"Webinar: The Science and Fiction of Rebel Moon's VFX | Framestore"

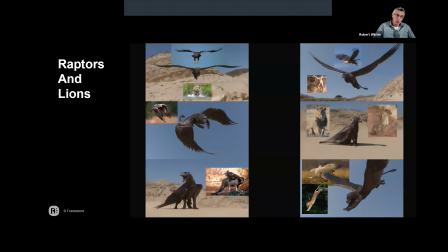2210s
The performance was to use the strength of both creatures. So it needed to be a powerful aviator and a powerful land predator. When the concept for the Bennu character was turned over to us,
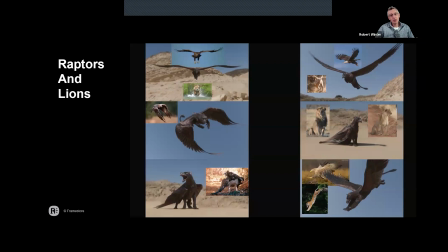2227s
Marcus emphasized that Zack really wanted the creature to look powerful and intimidating. The Bennu would require a lot of muscle mass.
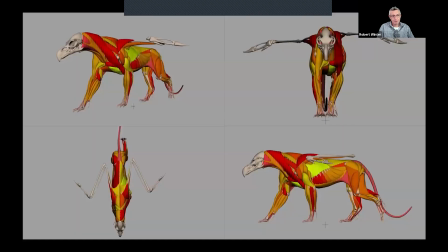Notice the volume of muscle in the neck. That is not typical of a bird. It's much more like a horse or a giraffe. It made the Bennu very front heavy.
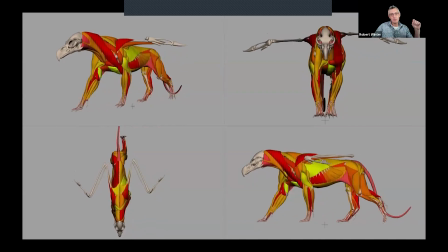2257s
So we needed to position the wings as far forward on the body as we could in order to make the creature look like it could fly. This led to the next challenge, figuring out how to deal with the convergence of the front legs and the wings.
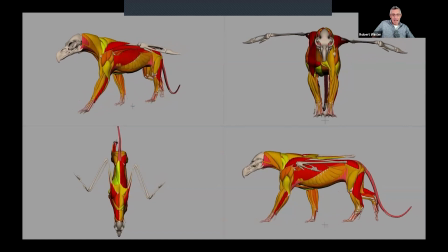2278s
Other designs of griffin-like creatures have the wing placed further back on the torso. We now know why. It's because it's much easier to rig when the shoulder and the wing joints are separated by some distance. I have to give credit to our rigging team.
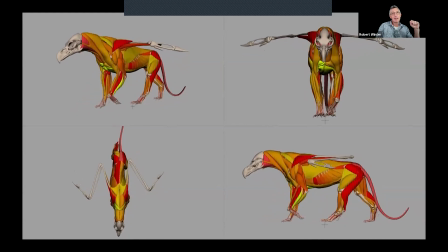2302s
They did an amazing job figuring out the mechanics of that part of the anatomy. And by keeping the wing forward, we were able to give Zack the muscle mass he was looking for and still
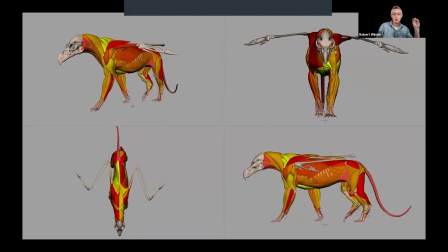2316s
maintain that really nice stereotypical scapula movement you see when a cat puts weight on their front legs.
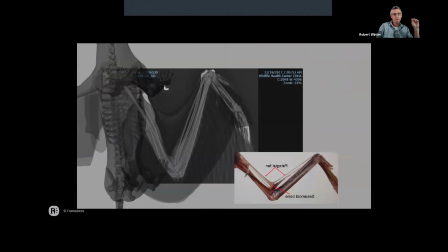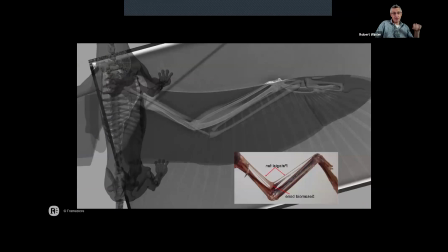2338s
One aspect of this character we struggled with in rigging was understanding how the skin on the wing deforms relative to the articulation of the skeleton. I'm showing you these images so you can get a glimpse at the type of research that goes into solving these kinds of problems.
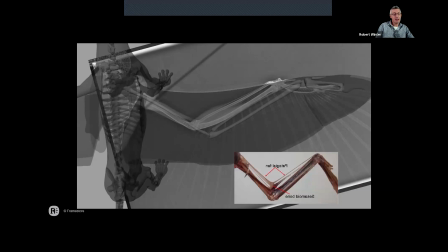2357s
Using these X-rays of an eagle wing,
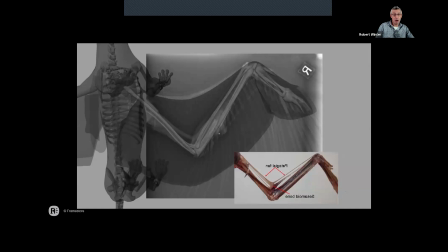2362s
we were able to, our riggers were able to model the wing mechanics for the Bennu after this example from the physical world.
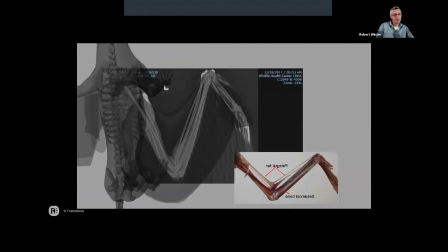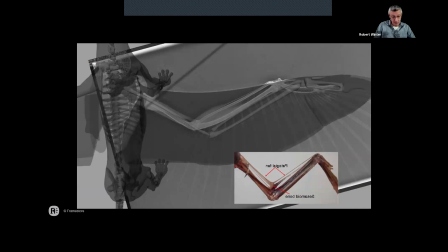2381s
We are often referencing the physical world to find answers, to find the answers we need to make our virtual creatures look more realistic.
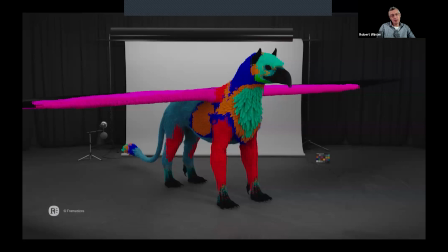2397s
Because the Bennu creature was so large, it was susceptible to suffering from stuffed animal syndrome. That's when you cover a creature in the same uniform coat of fur that looks like it was manufactured by a machine.
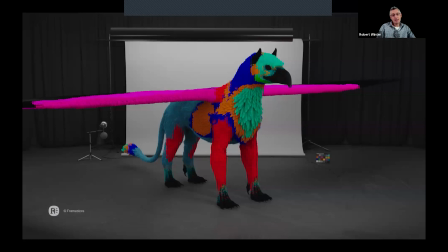2413s
To overcome this, there needs to be an order to the frequency of detail. The lowest frequency detail is the overall form of the character and the shape and proportions.
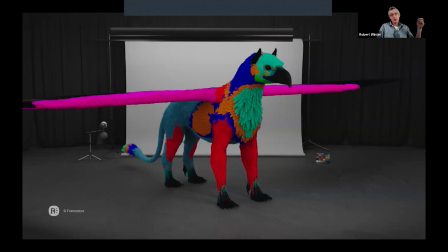2428s
And then, which I think is the most important, you need to establish a second frequency of detail. This image clearly shows that secondary frequency. The feathers were broken into sections that complemented the overall form of the creature while creating regions of variation.
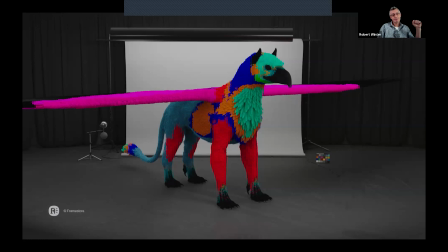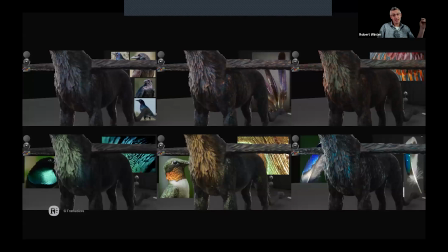2453s
Another way we reinforced the secondary frequency of detail was with color and patterns.